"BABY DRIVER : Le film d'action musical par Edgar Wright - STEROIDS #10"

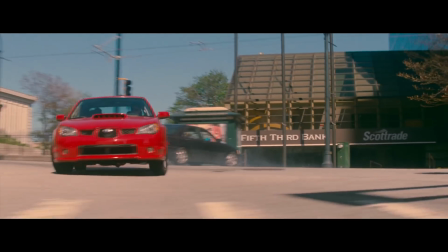4:17 Et parfois un peu plus furtif, quand le personnage passe devant un graffiti du mot dance, à la seconde où John Spencer chante les paroles adéquates.
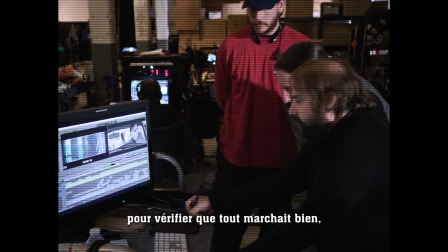4:26 He edited on set because that could really keep everything in check.
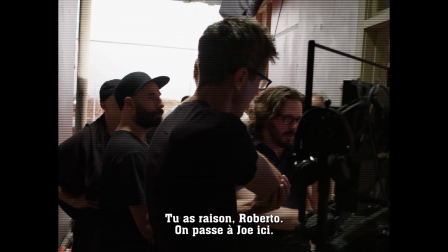4:30 In terms of is it fitting the music? I think you're right, Roberto. That's the cut point, Joe. And so we'd shoot a couple of scenes, and I'd say to Paul, I'd say, does it work? And he goes, yeah, yeah, that's good. That last one was good. It's like, okay, great, we got it. But that's really the whole point of the movie.
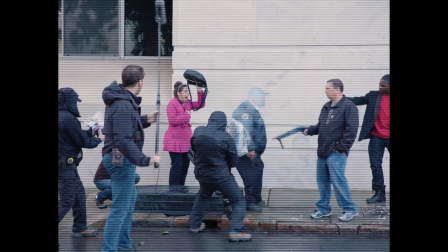4:45 Pour ses nombreux fans, le perfectionnisme du réalisateur n'est évidemment plus à démontrer.
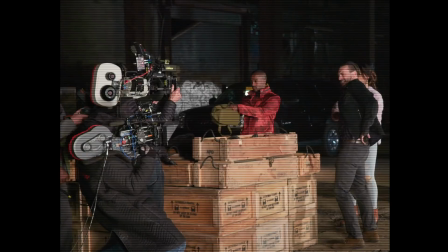4:50 Mais le fait qu'il soit ici poussé à son paroxysme fait de Baby Driver une sorte de rêve éveillé
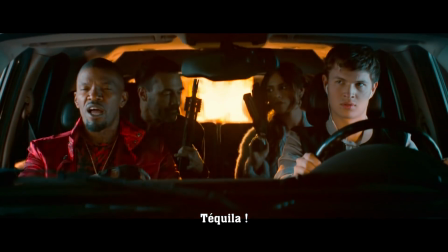4:55 pour tous les fans de cinéma d'action qui se respectent. Tequila. À l'image de sa bande originale qui brasse différentes époques, des années 60 à nos jours,
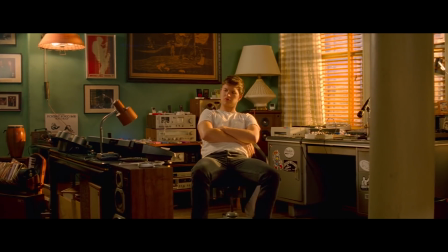5:04 Baby Driver tire de la diversité de ses influences une forme d'atemporalité sciemment entretenue.
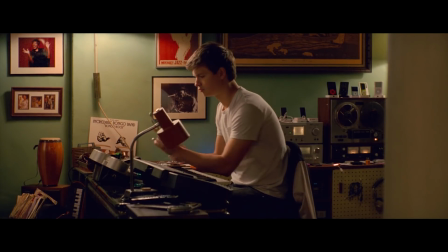5:11 Ainsi, le personnage de Baby continue d'utiliser des appareils physiques pour sampler et composer ses morceaux,
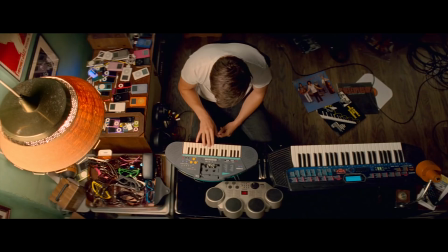5:16 qu'il s'agisse de l'enregistreur à cassette, comme des synthétiseurs, en passant même par un sampleur à carte magnétique.
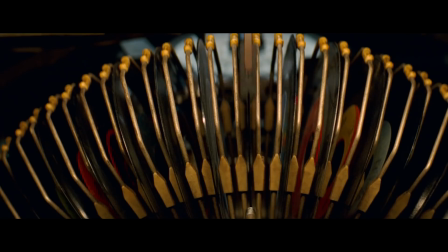5:23 D'une part, l'emploi de ces appareils physiques possède un caractère éminemment cinématographique.
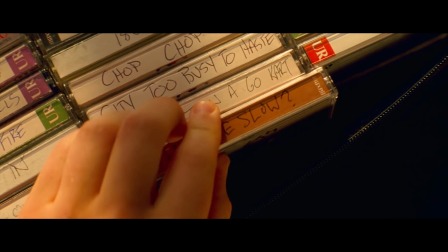5:28 D'autre part, elle est cohérente avec le mélange des époques de Baby Driver, où les cassettes audio cohabitent avec des iPods.
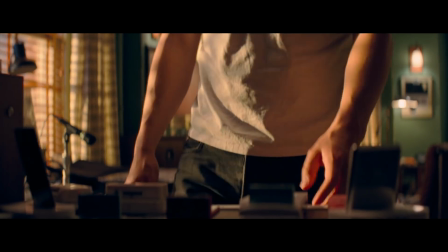5:35 Egyptian reggae.
C'est sans doute en cela que Baby Driver est un film profondément postmoderne, puisqu'il assume le fait qu'avec l'avènement technologique de l'ère numérique,
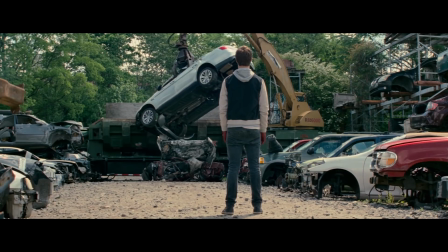5:43 la culture ne saurait plus être perçue comme une suite linéaire d'évolution et de rupture.
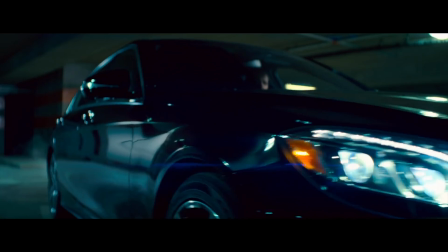5:51 À l'image d'une playlist d'iPod, il s'agit désormais d'un maelstrom englobant une multitude d'éléments aux origines temporelles et géographiques diverses.
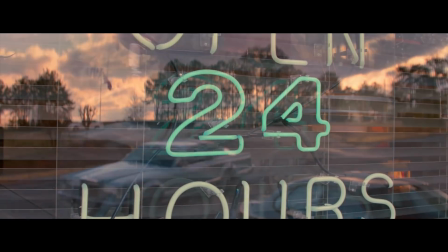5:59 Dès lors, tout n'est plus que variation et déclinaison sur un thème existant.
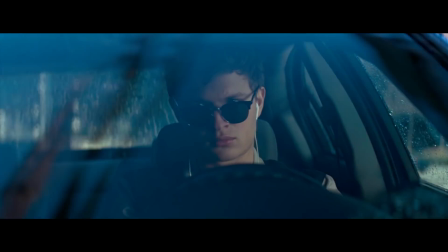6:05 C'est notamment sur cette idée qu'Edgar Wright structure l'intrigue de Baby Driver.
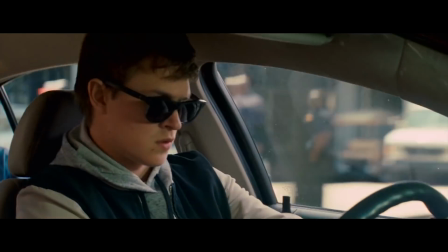6:09 Au lieu d'appliquer les codes du film de braquage en enchaînant des courses-poursuites interchangeables, le réalisateur met en place une progression narrative et stylistique.
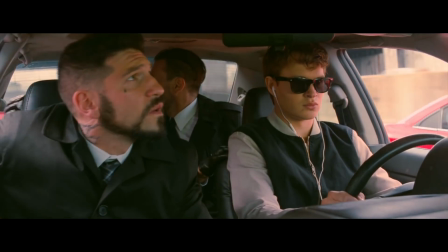6:20 La première course-poursuite apparaît ainsi comme un modèle du genre, celle qui sera la plus élégante et la plus harmonieuse.
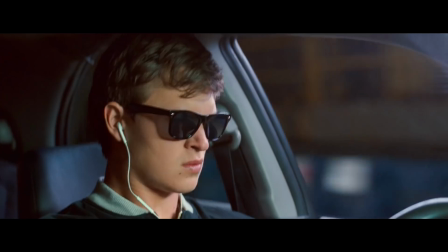6:26 Elle constitue à la fois une démonstration des capacités du personnage de Baby, autant que celle du réalisateur lui-même.
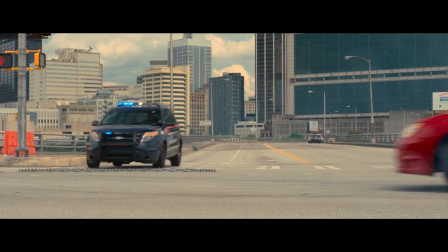6:34 La scène, comme le film dans son ensemble, regorge ainsi de petites astuces pour dynamiser chaque plan de manière parfois imperceptible,
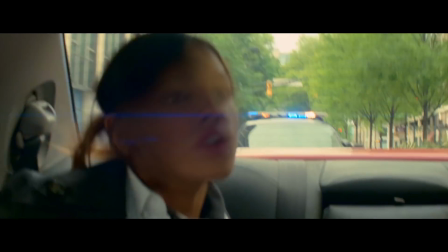6:41 et Edgar Wright pousse le sens du détail jusqu'à intégrer le reflet des bandes de la route qui défilent dans les lunettes de Baby,
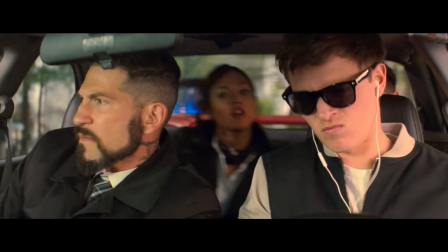6:48 de façon à maintenir de manière subliminale l'impression de vitesse dans un plan pourtant fixe.
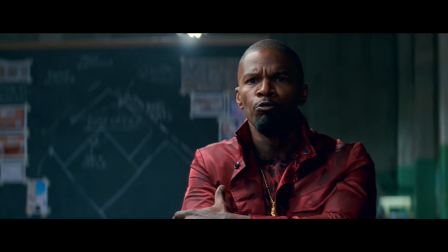6:53 You don't need a score for a score. You just put your fucking foot on the gas and drive the goddamn car.
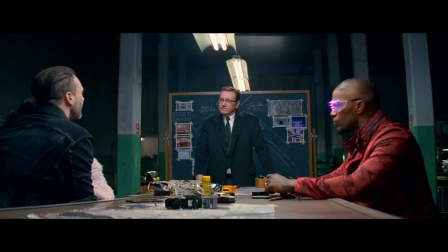7:00 Mais au fur et à mesure que le personnage principal tente de s'émanciper de cette vie criminelle,
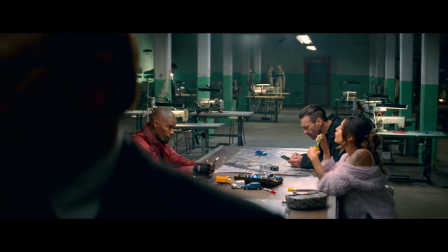7:04 le cinéaste va introduire des nouvelles contraintes qui vont venir parasiter les plans minutieusement préparés par Doc,
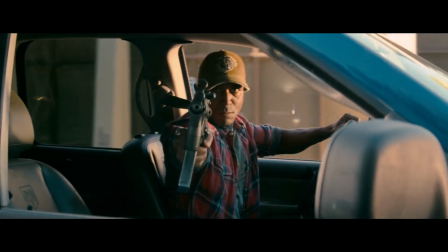7:10 qu'il s'agisse de l'intervention de ce héros du dimanche qui va prendre Baby et ses complices en chasse,
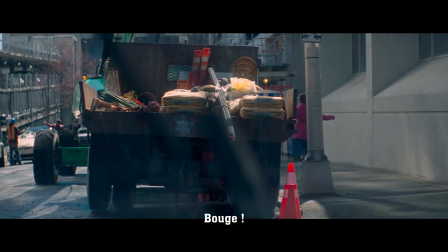7:15 comme de cet embouteillage qui les oblige à changer de voiture. Les obstacles culminent jusque dans la réaction de Baby lui-même.
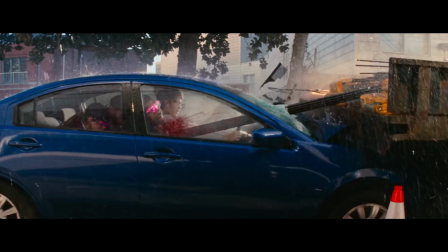7:28 Qui détruit la voiture qu'il doit conduire pour se débarrasser de ses adversaires, ce qui donne lieu à une course-poursuite à pied.
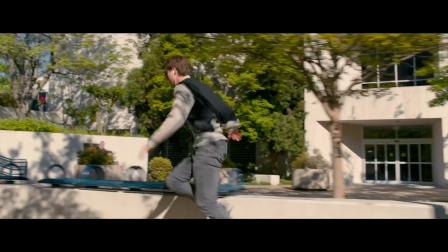7:34 Pour Edgar Wright, cette progression est un moyen de montrer par l'exemple comment les codes d'un genre peuvent se réinventer à partir du moment où l'on sait en jouer.
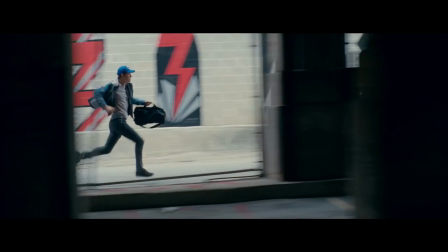7:44 Typiquement, le fait que Baby rembobine une chanson lorsqu'il change de voiture, ou encore qu'il écoute son pouls lors de la poursuite à pied pour trouver une substitution à son iPod,
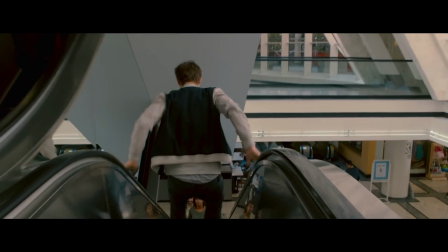7:52 sont autant d'exemples de l'inventivité issue des contraintes que le cinéaste s'est lui-même imposées.
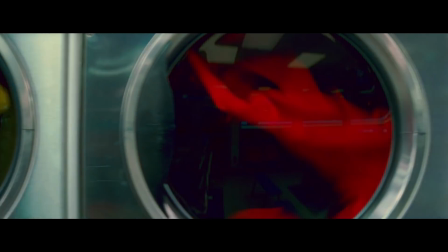8:02 Il va sans dire que les choix musicaux faits par Edgar Wright servent avant tout le parcours émotionnel de Baby, et par extension,
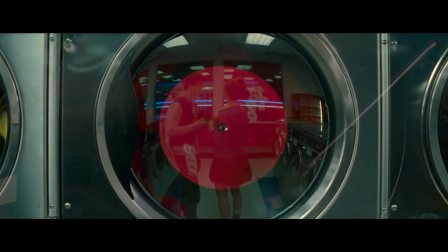8:09 des personnages qui l'entourent, ce qui indique le ton général de chaque séquence de manière assez unique.
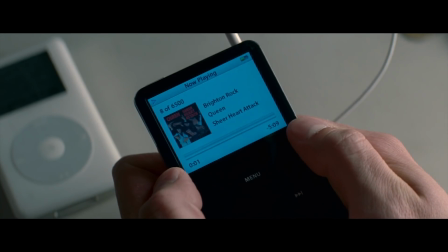8:14 Car en effet, le réalisateur n'a absolument aucun souci à utiliser sa playlist musicale de manière ironique afin de détourner le sens,
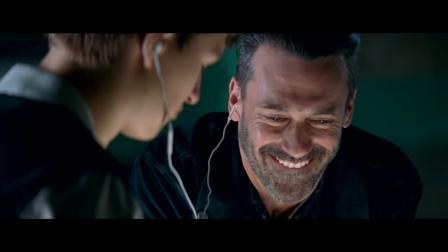8:22 et même la tonalité, de certains morceaux.